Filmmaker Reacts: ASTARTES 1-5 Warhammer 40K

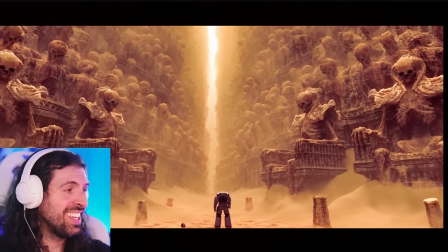[35:54]
Why is he? How is he?
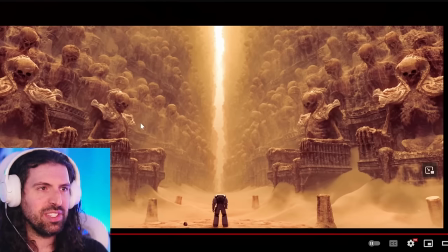[36:00]
and this is something you have on the wall again the leading lines of this composition and then the idea of seeing one of these being like whoa oh there's hundreds of them thousands of them maybe and the leading line of this incredible well of light leading down to this guy again uh the
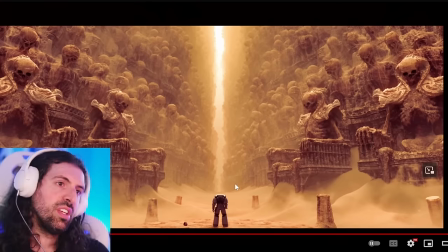[36:17]
highest contrast in the image is this guy so invariably your eye is going to be drawn there uh but of course these these leading lines are like expertly done and the perspective also draws your eye right to the horizon line it's just so well done um as an image and it's a beautiful
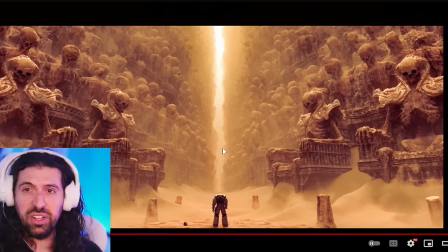[36:34]
image you would have this on your wall you know as a painting well it's a little scary but it's still cool looking anyways um i'm so impressed with this shout out to uh shout out to siama peterson incredible
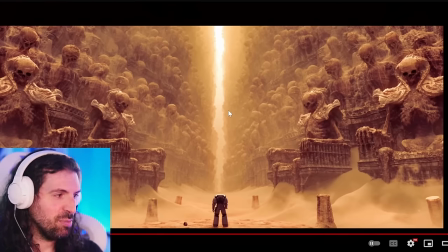[36:50]
incredible work uh you guys should all go check this out uh support this project i don't know what because this is a bit of an older project now i don't know what sort of support could be rendered at this point but do anything you can because this is incredible work um yeah i
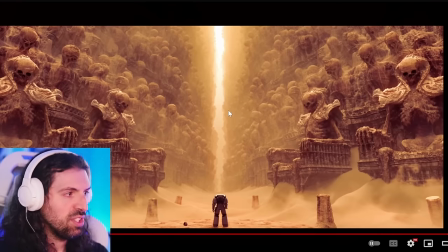[37:04]
would love to chat with the creator at some point on this just just beautifully done and uh warcraft i said warcraft warhammer fans uh you know let me know what's going on because this is wild this is wild work like i said if you enjoyed our time together make sure to subscribe make
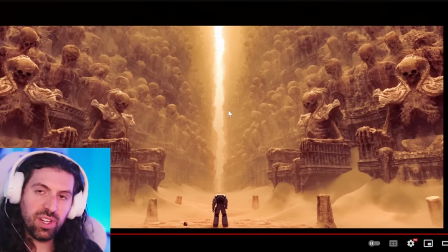[37:20]
sure to check out some of the other videos we've done hop in the discord if you want to chat wow bravo bravo to the filmmaker on this and again it seems filmmaker who did this which is amazing i cannot stress how amazing that is so yeah very very well done siama thanks everybody
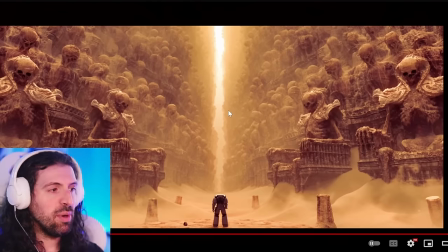[37:39]
for watching uh we're going to go back to some warcraft content tomorrow coming back to the live stream so we'll be looking forward to that. Have a good night, guys.